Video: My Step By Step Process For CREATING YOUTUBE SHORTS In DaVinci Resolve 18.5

What's going on and welcome back to the channel. Today we're doing more of a behind the scenes and I'm going to teach you how I shoot and edit all my YouTube shorts. Let's get into it.
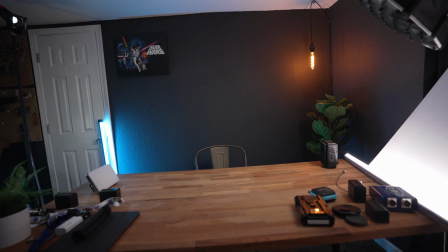[0:13]
So this is the area that I'm shooting most of my product b-roll. I have my key light here off to the right.
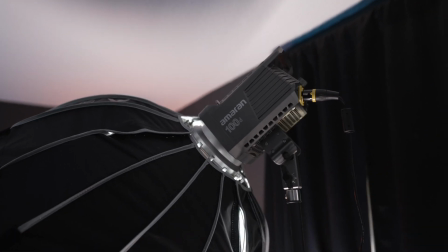[0:19]
I've got the Amaran 100D. It's a phenomenal light as well as I have the Aputure light dome mini 2
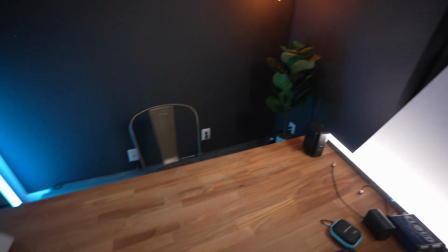[0:27]
that's got a grid on it that is kicking me my main light i have
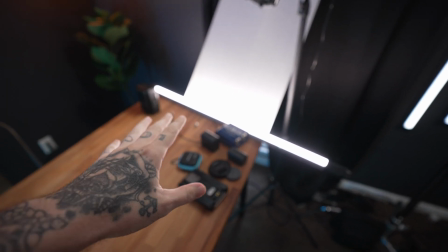[0:33]
a nan light pavo tube the version 1 just sitting over here on the
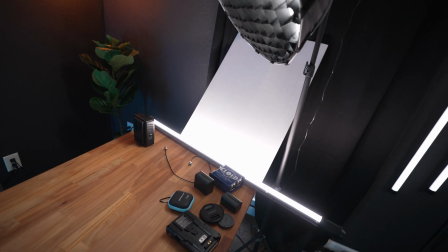[0:38]
side as well bouncing off of just a white cardstock to
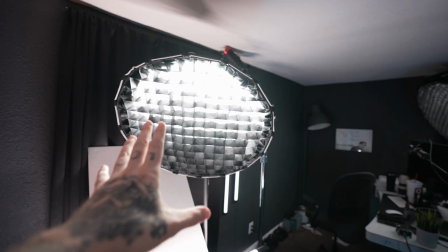[0:44]
fill in everything because i love this light i love that it gives me dramatic
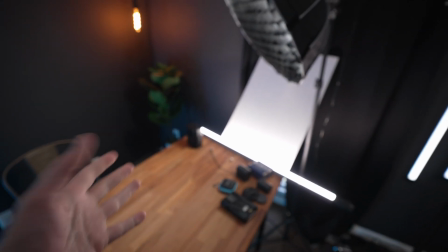[0:48]
look however i just want to bring up the overall ambiance and
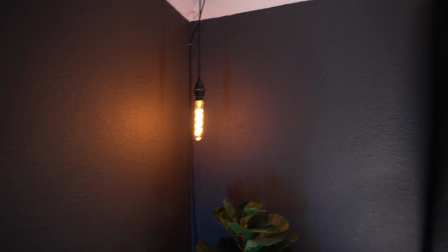[0:53]
then i've got a nice little you know light in the background a practical over here i've got a another nanlite pavo 2 but this is the version
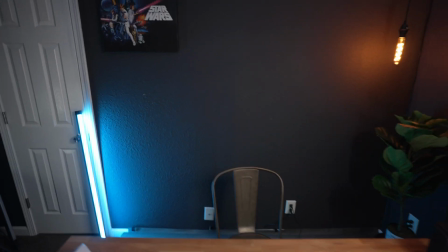[1:02]
2 and i have it set to a blue to kind of fill in that background so when i'm sitting there you kind of have this
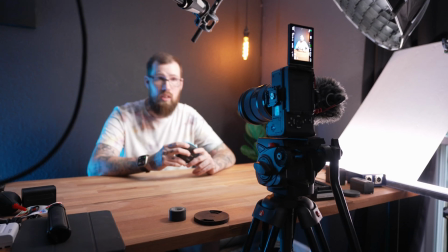[1:09]
teal and orange look going on and then of course you're going to need a product i like to test it for a couple days couple weeks depending on what it is then i shoot the video i do like to use my notes app in my phone sometimes i'll write it down a piece of paper or on the iPad if I'm in a hurry and I will just get a general rough script. I'm normally not like scripting everything. I'm kind of giving bullet points of things that I want to hit. I'll go through that a couple different times in front of the camera with everything set up. I will unbox it separately and then I'll just talk about the product.
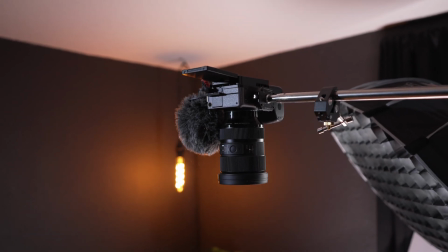[1:42]
When I'm trying to get the top-down shots for the unboxings, things like that, I am using a C-stand and I have got a Falcam quick release system
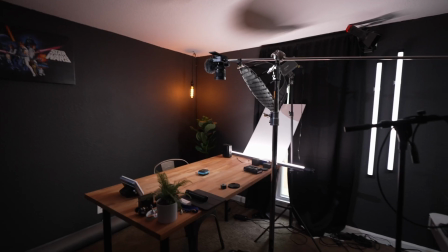[1:50]
hooked up to the end of it again it's quarter 20 so it just slides around the end of it works really well and then
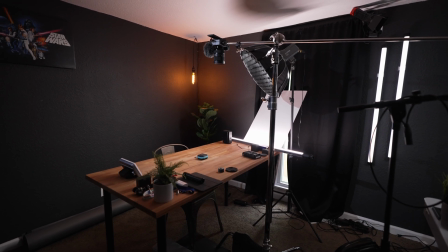[1:54]
I again am just shooting wide enough and I'm cropping that in in post a lot of the
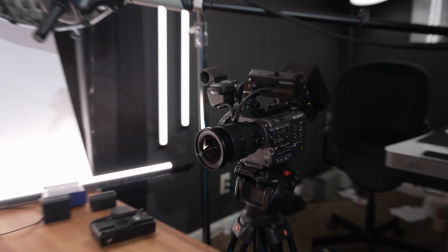[1:59]
times I am using my fx6 because I'm just shooting in 4k and
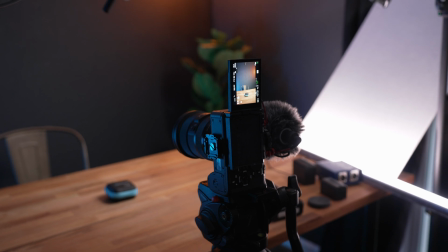[2:03]
I'm going out 1080 so it's not a big deal sometimes I will just use the fx3 and I will rig it up sideways
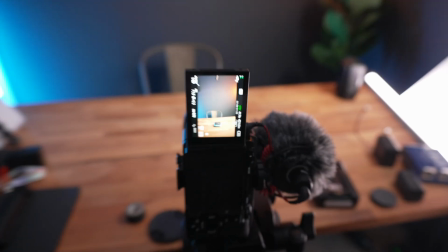[2:12]
because it's got all the quarter 20s on the outside of it and it works really well and that's pretty much it. Then I take it over to the computer and we go from there. Now before we jump into the edit of this YouTube short, let's talk about the sponsor of this video and that is Artlist.
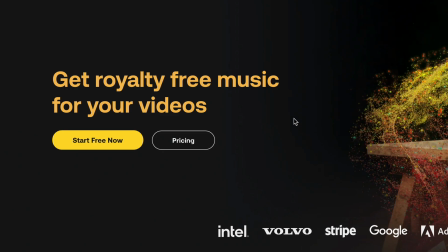[2:25]
I've been using Artlist for years now and they have amazing plans whether you're looking for stock footage and overlays,
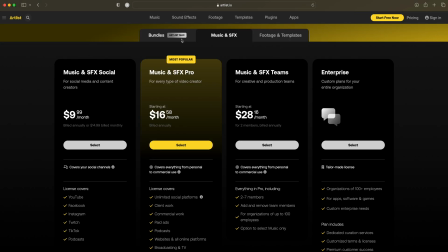[2:32]
just music and sound effects, or you're looking for everything under the sun.
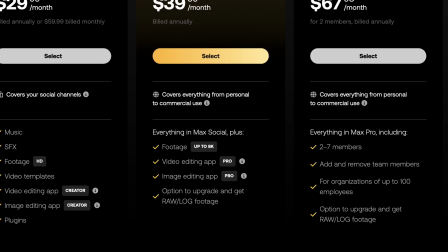[2:36]
One of my favorite things about Artlist Max specifically is A, I'm covered for every project that I shoot. Whether I'm shooting for myself, commercial, freelance, documentary, weddings, I'm covered. They have blown me away by the AI they have now implemented into Artlist.
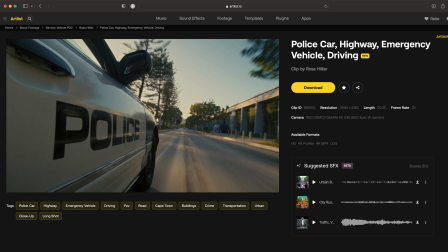[2:52]
If I'm looking at something like, let's say, a police car, their new AI stuff that's just in beta and is already blowing me away,
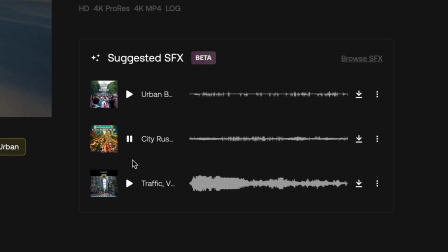[2:59]
is adding a little tab that's going to bring up sound effects that will fit that scenario.
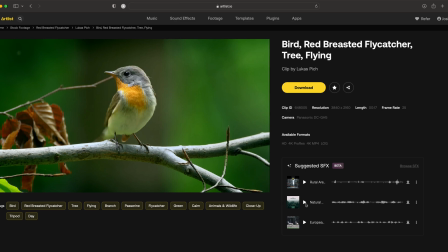[3:05]
Another example, I looked up a bird on a branch and it brought up sound effects that fit perfectly for that.
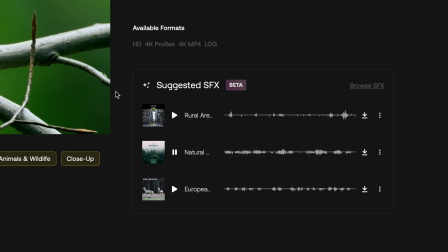[3:10]
I didn't even have to go looking for it.